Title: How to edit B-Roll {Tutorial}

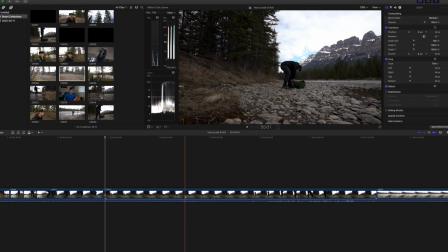494s
So as I start opening my bag,
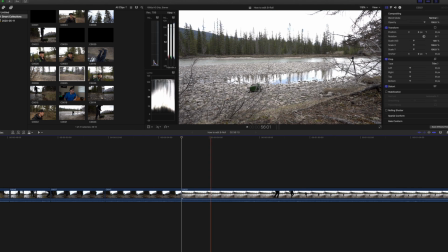496s
we'll cut it there because I have another clip that I'm going to be going in the bag. So this is the other angle here that I'm actually walking in. That's what it takes just to set it up. That's okay. So, so there I am. I'm walking in.
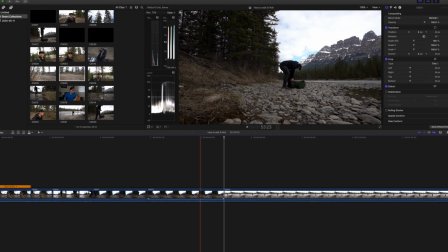518s
So I'm going to cut it there just to get rid of that first part. And I'm going to bring this into here.
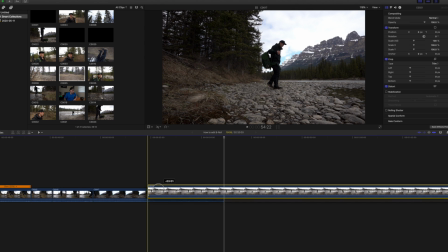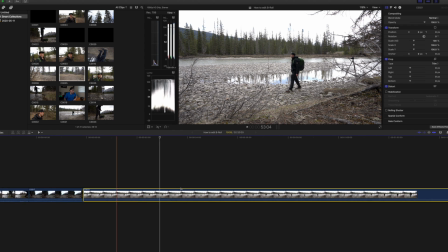531s
Did I just lose another clip?
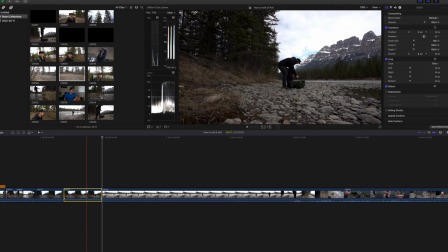537s
I did lose another clip. Okay, you can always push Control Z. I'm going to drag that at the very top here.
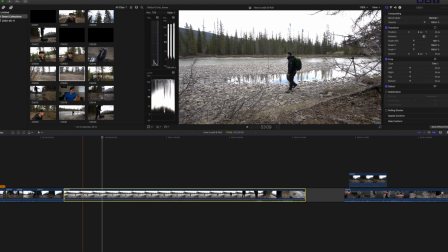541s
So I might use that when I actually put the bag down, just so it looks a lot better. So you got me walking up there. So I'm roughly about there. So I'm going to cut this first part.
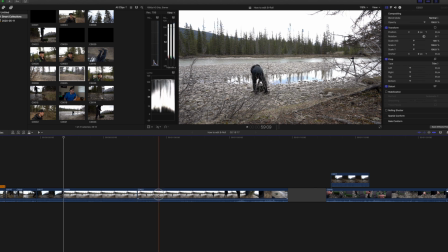560s
So I'm going to cut it there. Okay, so I don't need any of the other end. I'm going to bring this in.
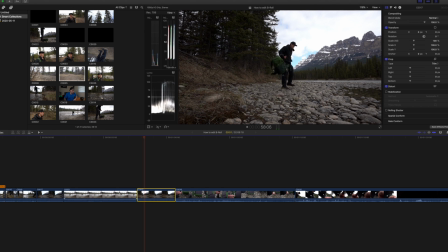566s
So then it looks like when I actually take the backpack off, it goes into the other scene that I just took the backpack off.
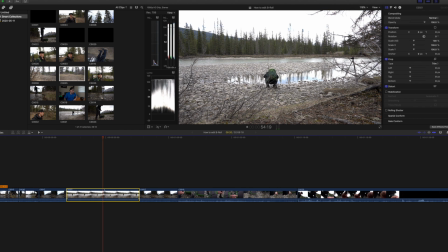572s
But this one here, as you can see my tripod. Now, you can mask it out, but all I'm going to do for this one here is just, it's going to,
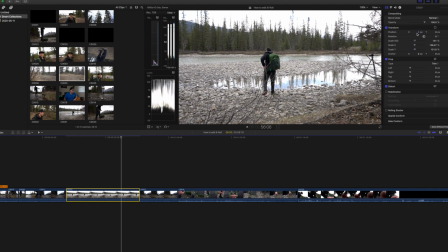588s
all I'm going to do is just zoom it in a little bit. And then move it across. Just so it sort of looks like a tree branch there, where there's a tripod leg, but you don't have to do that. You can, normally I'll just move it out of the way. So that's flowing like there. Take the backpack off.
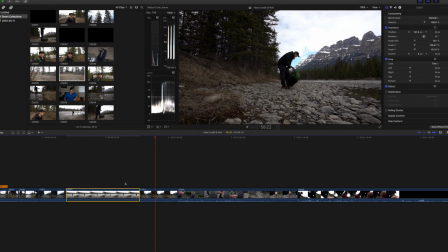605s
It goes into where I'm taking the backpack off.
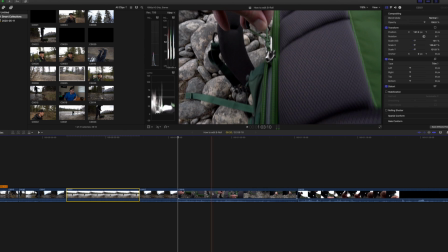609s
And now you see me about to open up the bag. So I'll cut that first part off, roughly about there.
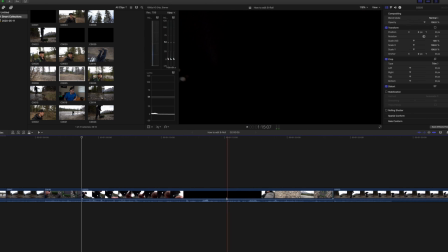620s
And then you have me, I put the backpack in. So I can cut some of that off.
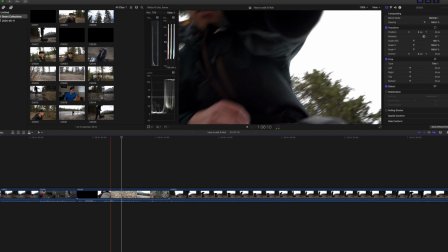641s
Grab the camera out, and I just quickly, just as I grab the camera out, I will cut that right there.
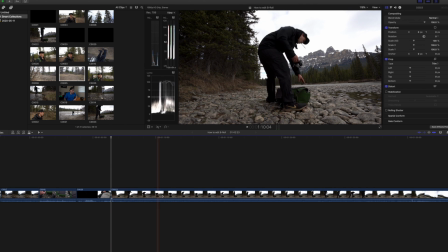647s
I'll take that off, and then the next clip I have is me actually dragging a camera out. So you see me grab it, so I'll grab it there, push it in, so it actually
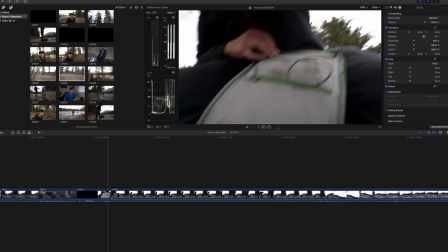663s
looks like I've grabbed the camera out. I might actually a little bit more right
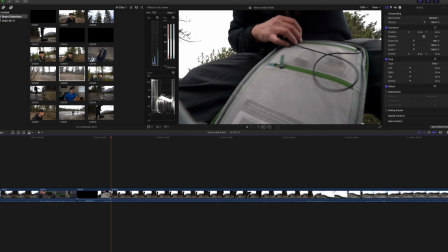671s
about there, because there's a little bit of movement there, so it just looks like it flows a bit more.
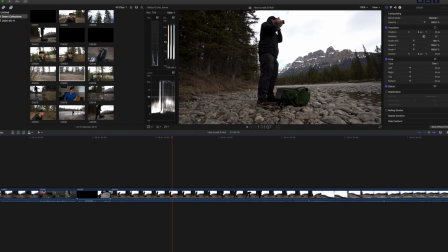679s
So for this, I didn't actually have an ending.
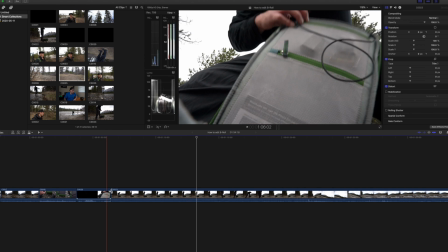682s
So what I did for my ending is I flipped this, so I'm going to put that there,
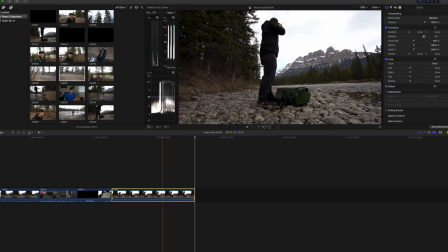692s
delete that. So what I'm going to do is Control C, Control V. I'm not sure why I cut it right there, but that's okay. So what I'm going to do is, instead of doing the same clip like twice, I'm going to reverse the clip.
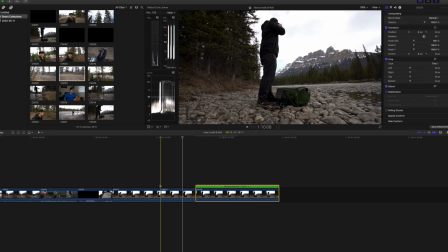704s
So what it's going to look like is that I've picked it up, take some shots, put it back in, like so. That's it done. And then we'll black it out up there.
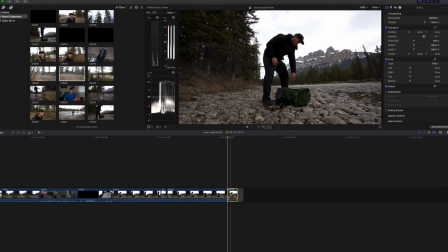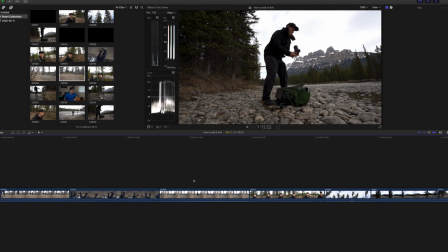729s
So that was nice and simple, easy, quick, just putting it up like that.
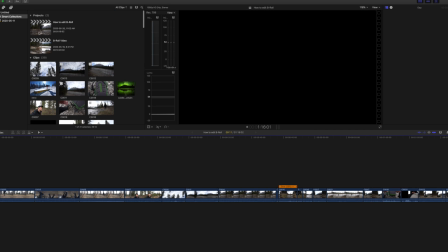733s
So what I'm going to do is close this, close that.